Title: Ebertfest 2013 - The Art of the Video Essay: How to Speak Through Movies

It may have an argument, a well-structured argument, or it may have something that's more associative and more sort of wandering or meandering, but it's always an effort, I think, to engage people with ideas and the writer's own personal take on those ideas so so the focus there is not a specific set of rules for the video essay I don't think so I think you can consider say Michael Moore's films in a way essayistic op-ed pieces as he calls them but the other hand you can have very very free-form essays okay all right so it's a very very big genre yep Kevin you have a clip for us right so this is from the video essay accompaniments to the newest edition of David Borgwell and Kristen Thompson's indispensable textbook film art and introduction and these video essays are co-produced with the help of the criterion collection so we're gonna show one that's exploring the art of editing and I have to apologize to all the panelists in advance due to the length and the number of panelists we're just going to show two minutes of each person's work so and hopefully that's encouragement for all of you to go online, which is where all these videos reside, free, and watch the complete versions of the videos online. Free is a good word.
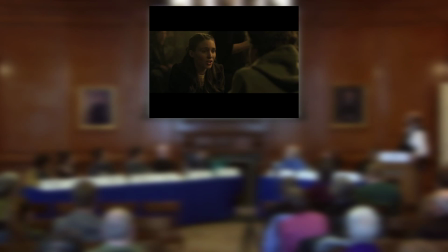(4:39)
You're the filmmaker. You've decided to break up a scene into separate shots. So how will you make sure the viewer knows where everything is located in the scene space? If we see one character in one shot, then another character in the next shot, viewers will need to understand where each one is located.
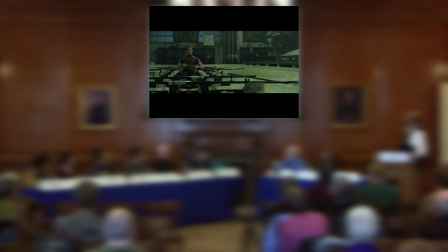(4:56)
Over the history of film, one common solution involves what's called analytical editing. Here, the filmmaker provides an overall view, often called an establishing shot. That shows us all the important areas of the space. Usually, that means showing where the characters are in relation to one another.
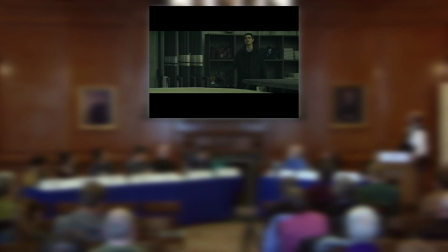(5:13)
Then the filmmaker can cut to closer views of parts of the space, fairly confident that the viewer will remember where characters are when they aren't on screen. This progression from an establishing shot to portions of the space is called analytical because the overall space is broken down or analyzed into parts.
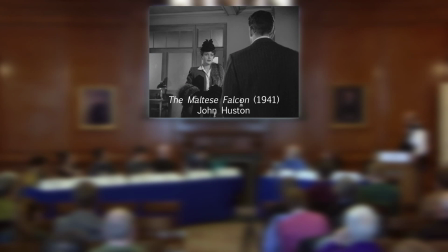(5:30)
Our sample scene from The Maltese Falcon in Chapter 6 of Film Art shows this process at work. When Bridget O'Shaughnessy comes into Sam Spade's office, we see her first from behind Spade's shoulder.
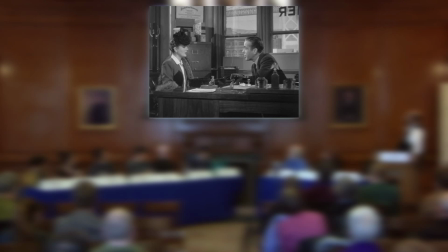(5:42)
Then, as she moves to the desk and takes her seat, her action prompts director John Huston to provide a wider establishing shot.
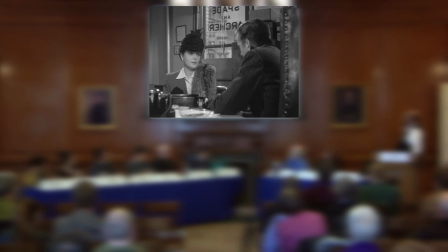(5:49)
Once we understand where she and Spade are located, Houston can analyze the space into closer shots of each one.
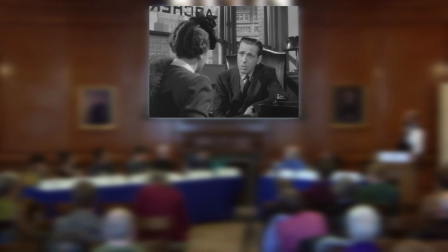(5:58)
Note that Houston employs over-the-shoulder framings that also remind us of the other characters present.
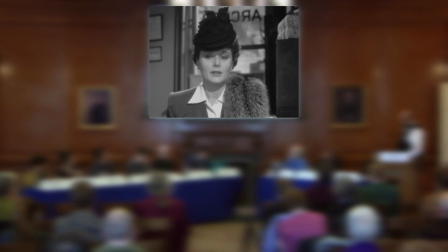(6:03)
In the course of analytical editing, the filmmaker can vary the scale of the shots to emphasize reactions more clearly.
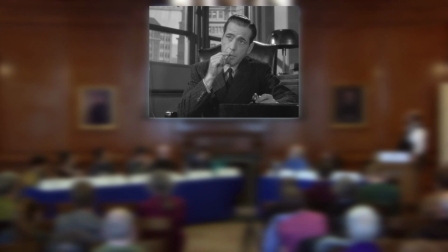(6:09)
In our chapter, we point out several cues that remind us where characters are,
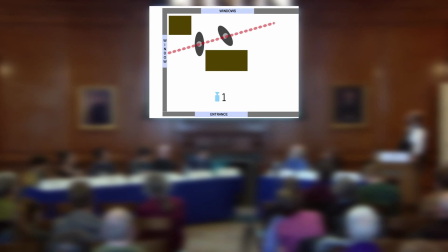(6:14)
even if they're off screen. the most basic is the 180 degree principle which always keeps us on one side of the action the 180 degree system allows directors to use characters eyes to reconfirm characters locations this is the technique
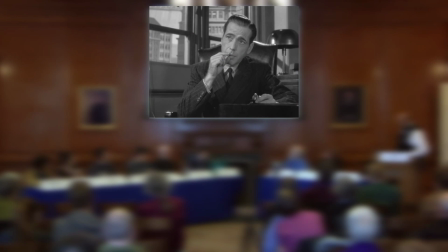(6:29)
of the eyeline match cutting to something that is being looked at by one character tells us that the off-screen character is still where we
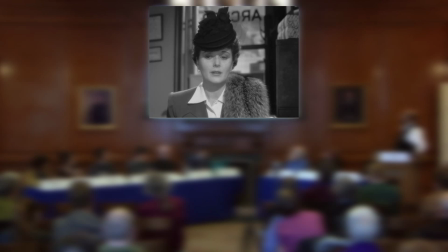(6:36)
assume he or she is analytical editing can get more complicated when you have several characters in the locale.
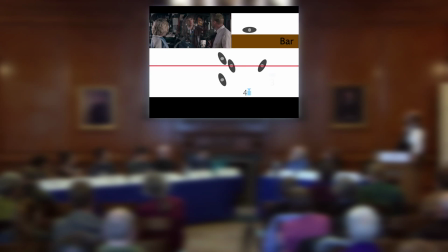(6:44)
So directors are usually careful to make positions and eye lines consistent in each shot. See our connect extract on Shaun of the Dead for examples of how this is done. Okay, so on this clip we find analysis and it seems to me that this is a perfect evolution in the process of writing about film, about teaching about film, right? That rather than have the written word, we have video with commentary. I want you to bring some attention to to Matt Seitz, who's done some excellent work on many subjects, but you also have something big coming out on Wes Anderson. Why don't you just briefly introduce yourself to everyone and then tell us about your Wes Anderson essays.